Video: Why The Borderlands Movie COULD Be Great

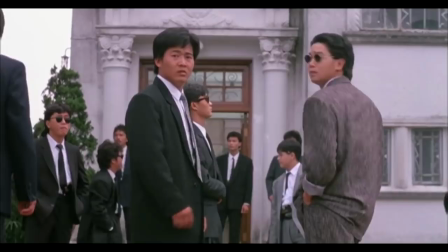[4:12]
His heroes spin, his villains fly.
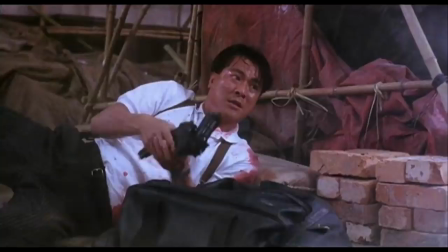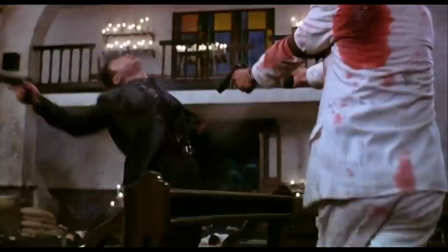[4:23]
John Woo and frequent collaborator Wing Hang Wong, who worked as the director of photography for A Better Tomorrow and The Killer,
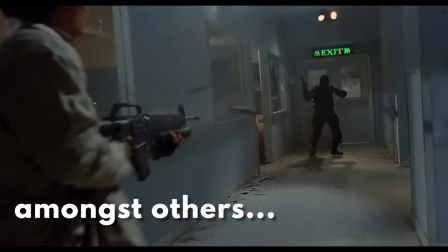[4:29]
created the closest thing to the dictionary definition of cinematic gun porn. Seriously, I looked it up.
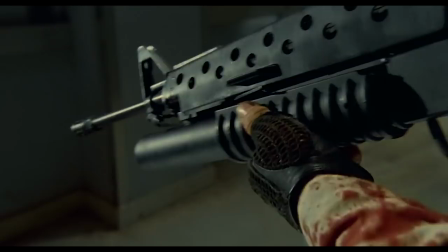[4:34]
The guns themselves are captured at resting angles, with a lot of emphasis given to the mechanical nature of them.
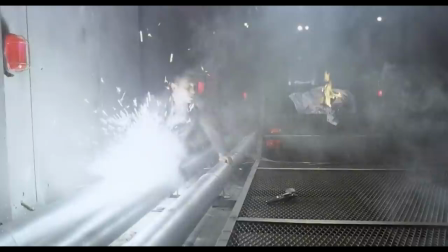[4:39]
They're exciting and intimidating in equal measure, and Mad Dog gets a lot of the best angles and makes for a fantastic villain.
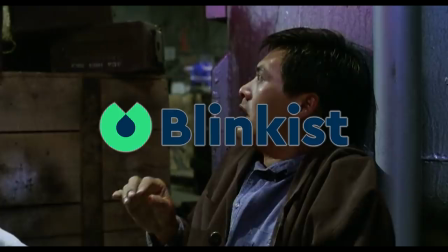[4:46]
But before I get onto my next point, I'd like to thank Blinkist for sponsoring today's video.
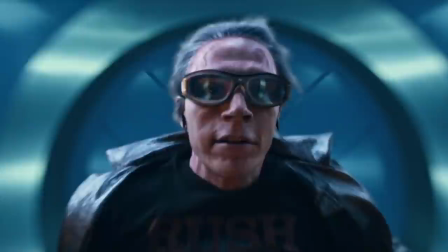[4:54]
If you're always on the move or working hard, it can be difficult to squeeze in a lot of different books.
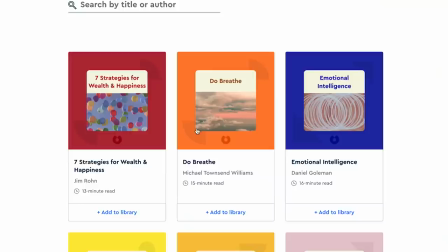[4:59]
Blinkist is an app that condenses big ideas into easily digestible 15 minute formats that can be enjoyed on your laptop,
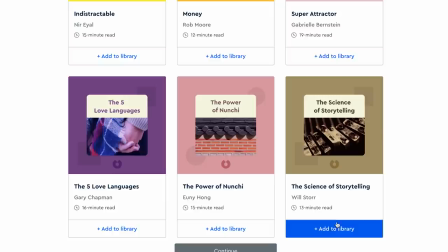[5:06]
phone or tablet, either as a text or audible format.
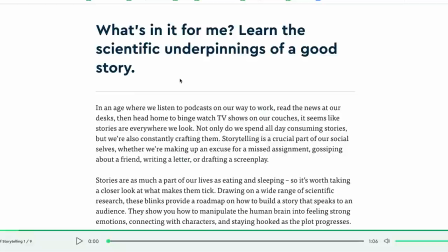[5:09]
Blinkist is the only app that condenses over 4,500 non-fiction books to give you the key insights and knowledge of each book so that you can apply those lessons right away.
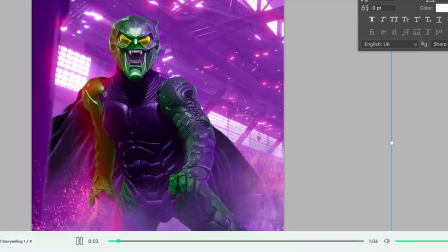[5:18]
I've recommended The Science of Storytelling, one of many on their bestsellers list.
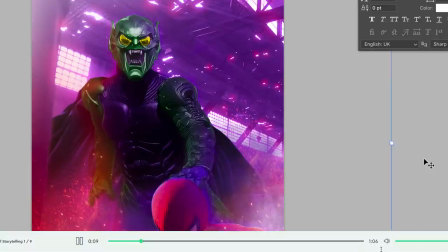[5:22]
Personally, I've found listening to them whilst doing more visual work like Etsy and photoshopping has been really great, and it's led me to pursue more books I wouldn't have otherwise known about.
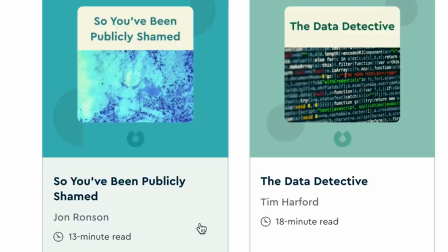[5:31]
Blinkist has allowed me to read the key insights into some famous books such as So You've Been Publicly Shamed by John Ronson and The Data Detective by Tim Harford.
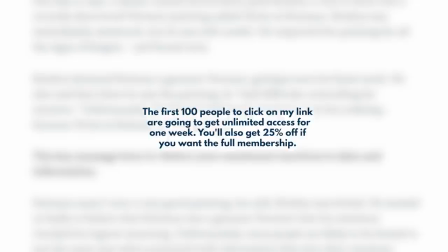[5:39]
The seven day trial is completely free, so you can cancel at any time during that period.
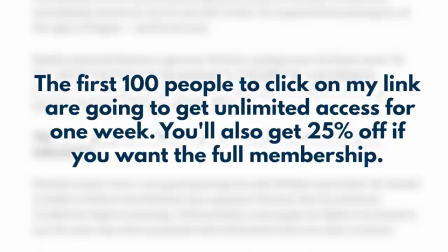[5:43]
The first 100 people to click on my link are going to get unlimited access for one week to try it out, and you'll also get 25% off if you want the full membership.
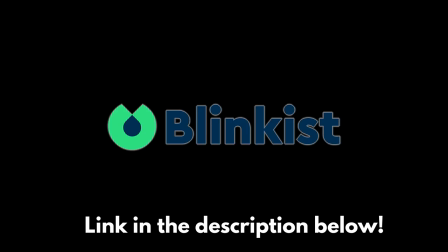[5:51]
You've got nothing to lose and lots to gain, so head on over to Blinkist now using my link to try it out today.
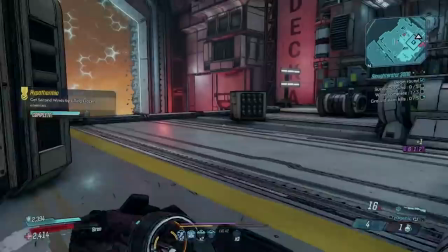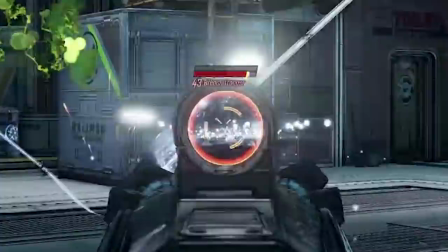[6:02]
Borderlands 3 is at its most fun when you're relentless, swift and blasting, blasting, blasting.
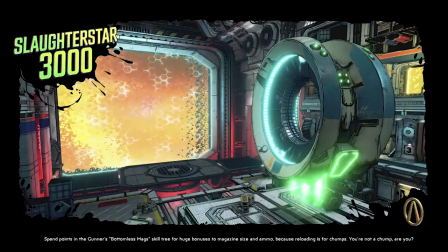[6:07]
Using the Siren class with an amped up Brawl skill tree really appealed to me for this reason. Rushing around for the Slaughter Star 3000 is a necessity to stay alive.
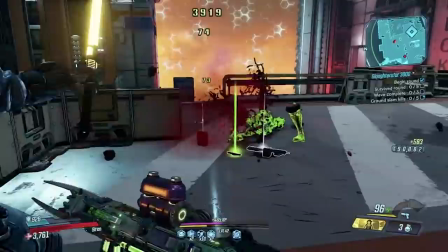[6:15]
I had the personal space, arms deal and find your centre skills upgraded, allowing me to deal more damage the closer I was to as many enemies as possible.
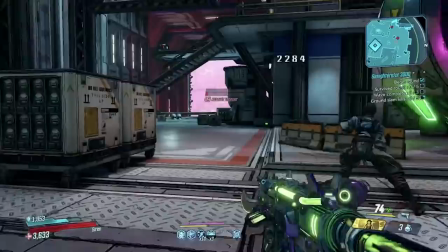[6:24]
That meant my game experience was centred around getting in, dealing huge amounts of damage, and leaving like it's a crime scene.
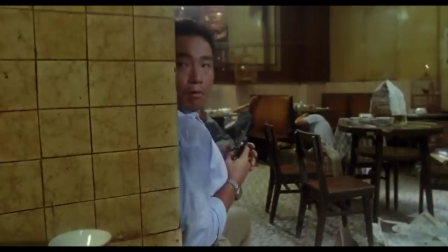[6:35]
This kind of free-flowing movement that never lets up is exactly what Woo nails in his action sequences.
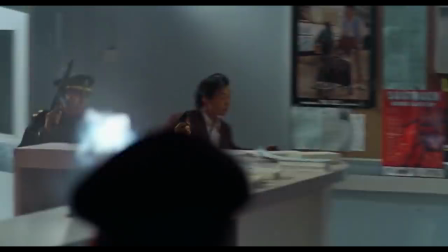[6:40]
I would love to see Lilith and Roland enact some hard-boiled two-player co-op, Tequila and Alan style.
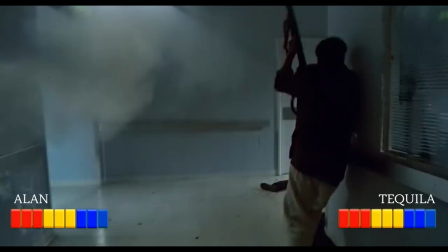[6:46]
Gee, that one-take sequence is kind of like a video game already. Certainly some of the framing makes it feel like a co-op mode.
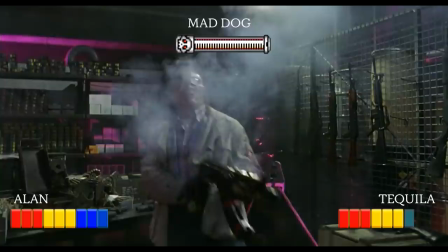[6:52]
They should really make a hard-boiled video game. Wouldn't that be great?
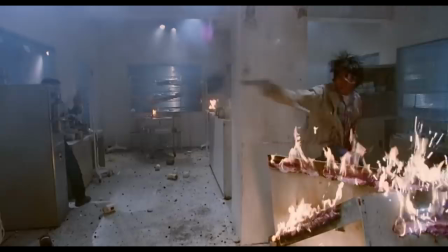[7:00]
John Woo is the master at providing clarity amongst carnage.
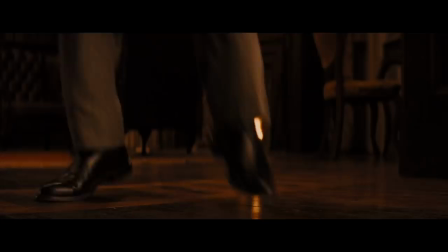[7:04]
Quentin Tarantino was a fan of Woo well before Hard Boiled, and I think his influence shines through when it came to deliver a pulse-pounding shootout in Django Unchained.
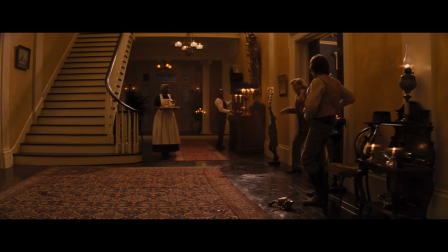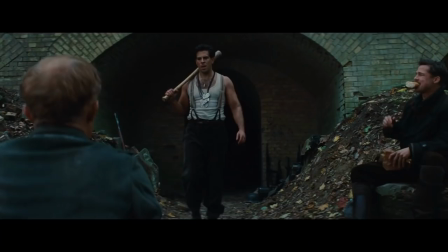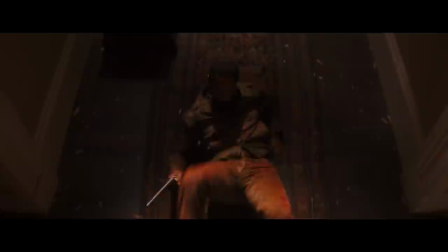[7:25]
All it also did exceptionally well that Inglourious Bastards alum Eli Roth could steal are the over-the-top sound effects.
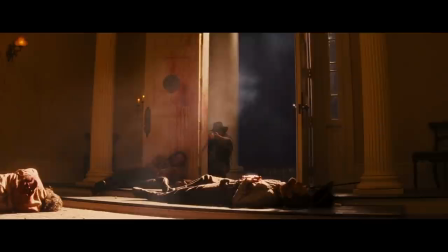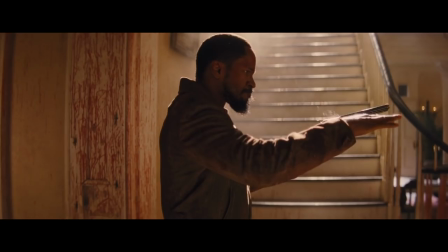[7:37]
As bullets fly and Jango lays waste to Candy's crew, we hear blood splatter and boom.
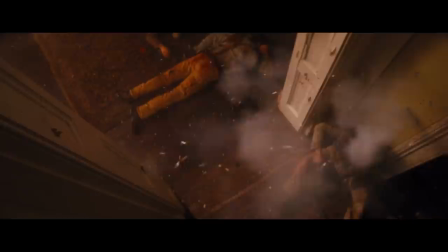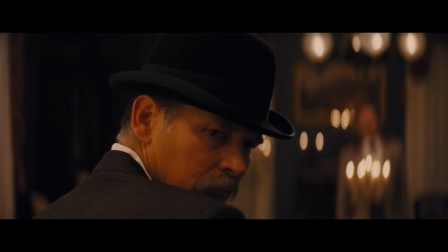[7:49]
All the sound effects are either amped up to the point of absurdity, or completely different sound effects are paired to the action.
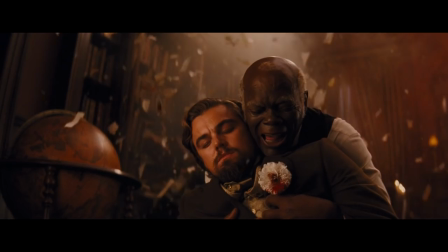[7:55]
As the bullets fly and hit the corpses littered around Jango's position, Tarantino opts for the sound of a bomb dropping overhead to signify a cascading bullet hitting flesh.
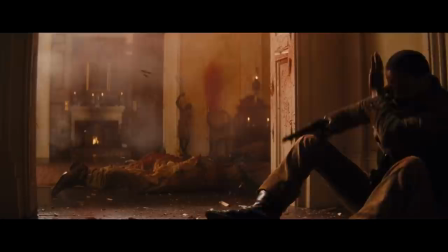[8:08]
The sound design of the shootout is really effective because it is so made and unreal.
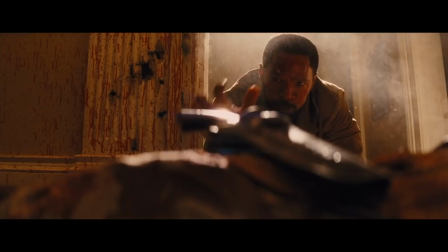[8:12]
We're fully aware of the presence of these sound effects, but the sheer carnage and wealth of performers throwing themselves left, right and centre makes it all feel like a dance anyway.